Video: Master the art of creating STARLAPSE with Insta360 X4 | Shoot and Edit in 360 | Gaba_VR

Star Labs, available with the new Insta360 X4, is an incredible feature.
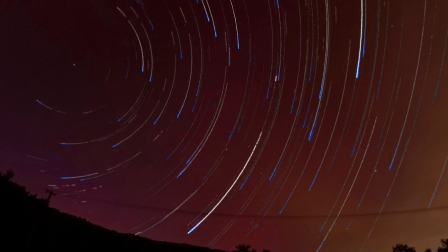10s
However, creating a nighttime time-lapse with stunning star trails requires more than just applying an effect.
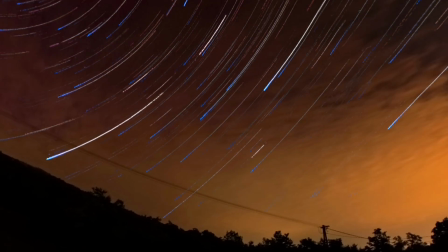16s
It's a technique that demands careful consideration before and during shooting. In this video I guide you through the entire workflow step by step, demonstrating how to create high-quality Star Labs content. The first step is selecting the best location for your star labs. One crucial question is whether to shoot in a city or in a remote area surrounded by nature.
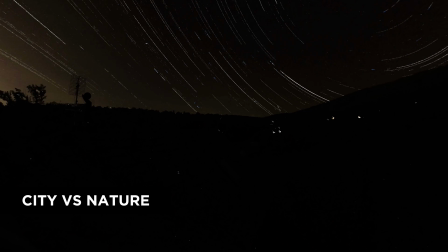45s
Both options can lead you to great results, but keep in mind that light pollution increases closer to urban centers. For clearer views of the stars, head away from the city while the night sky is more visible, and there are fewer distractions like passing airplanes. airplanes. While shooting in urban areas can produce captivating shots of buildings at night.
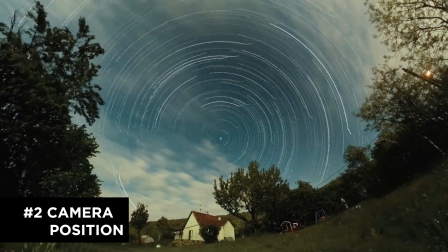66s
And of course, there are some tricks to hide or enhance objects or buildings on the scene.
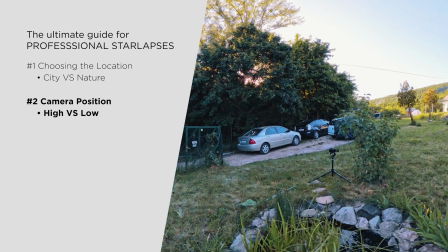72s
By shooting from a low angle, you can conceal objects like cars or buildings, drawing more attention to the sky.
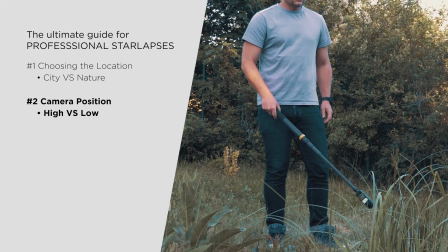79s
Conversely, a higher camera position can eliminate obstructions like bushes or small trees,
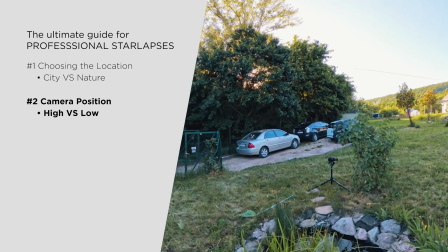85s
resulting in a larger expanse of sky in your final photo or video. As we're talking about shooting the stars, it may sound obvious that you need to do it after dark, but depending on the season, it doesn't have to be necessarily at night.
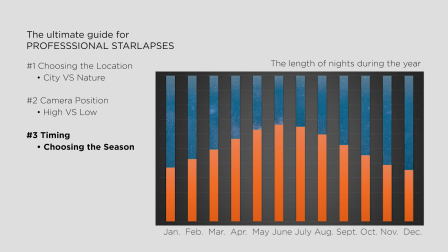99s
During winter, you can start shooting in the afternoon and capture longer videos, while summer nights offer shorter shooting times, and as it's getting dark later, be prepared to venture out in the middle of the night for the best result. Additionally, keep an eye on the weather forecast, paying attention to wind, clouds and rain.
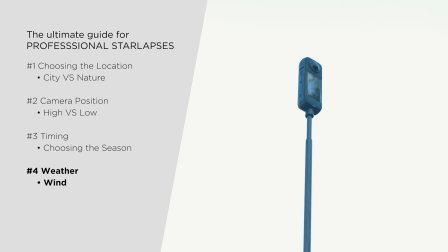120s
Wind is very important, especially when you shoot in a higher camera position.
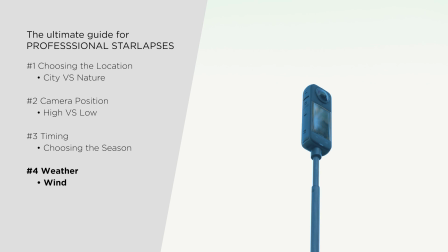124s
As you will shoot with slow shutter speed, it's very important that your camera must be still during that long exposure.
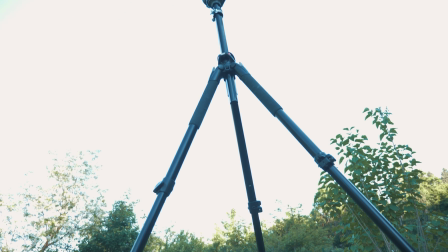131s
Don't be afraid of using steady tripods instead of monopods, which are more likely to move, doesn't matter how stable they are.
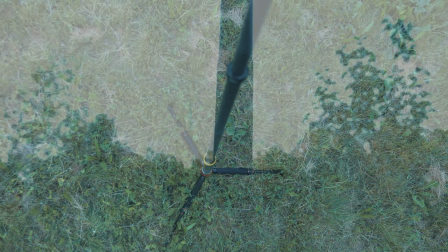138s
There are some very steady ones, which will never fall off, but even these ones will swing in the wind with the camera on the top.
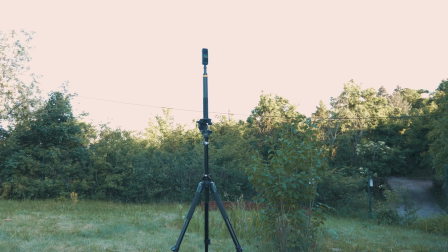146s
While heavy and steady tripods will be the best for long exposure.
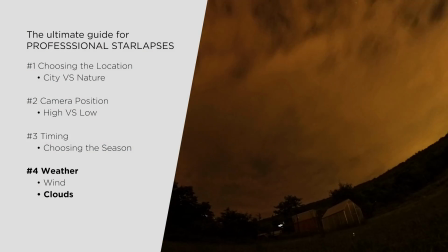151s
Paying attention to clouds is very important, as a sky full of clouds will hide the stars.
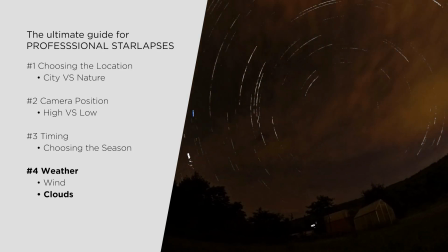157s
On the other hand, some passing clouds look very cool and create a real three-dimensional feel of your Starlapse video.
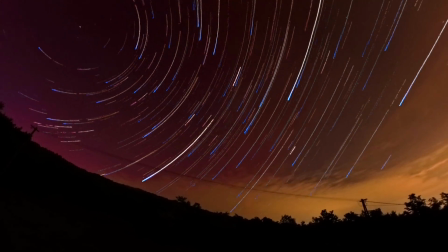And of course, don't forget checking the weather for rain for a couple of reasons. First, raindrops can ruin your image as they fall on the lenses, but what is more important, that your camera won't be waterproof during shooting starlapses.
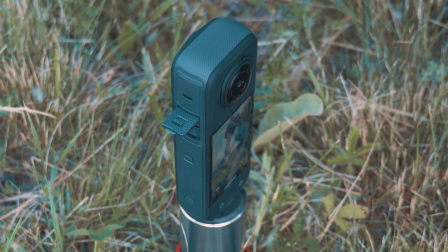184s
I will talk about it in more details soon, but for an all-night shooting, you will have to connect the power source to your camera,
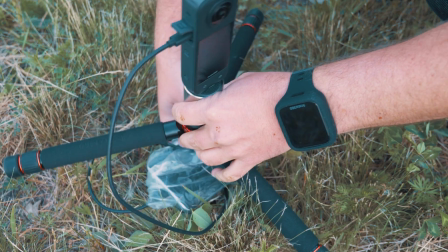191s
opening up the cover over the USB connector, so you will definitely have to avoid shooting in rain. And talking about timing, last but not least I need to mention checking the moon calendar too.
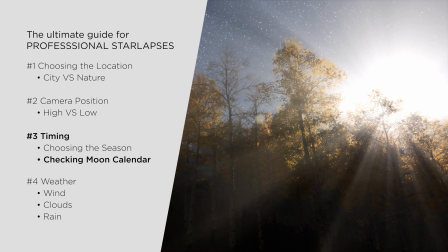204s
Full moon is very bright, so less stars will be visible, while on the other hand it can lighten up the foreground too.
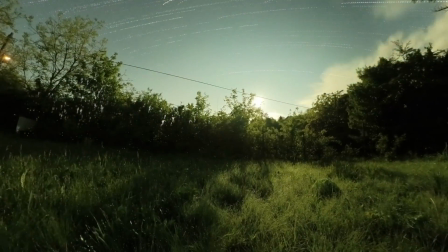211s
So your environment will be more visible during the whole video, and even on the star trail photo too. So when the location or anything on the ground is also very important, it's better to shoot with the moon on the sky.
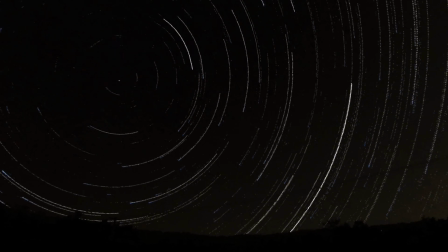224s
But focusing only on the stars, capturing them with a dark ground and some silhouettes at night, you should shoot without the moon on the sky. Anyhow, it's only the matter of taste, but it's good to know what to expect and checking the moon calendar to choose the best night for shooting. And besides good timing, we can affect the look of our starlapses with the camera settings too.
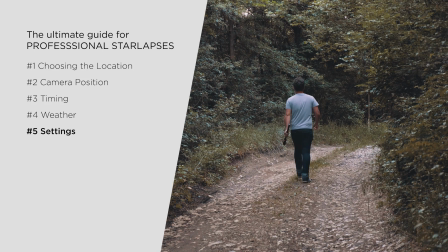247s
You might think that setting up your camera in the forest before sunset and leaving it to capture the starlapse overnight would be a simple solution.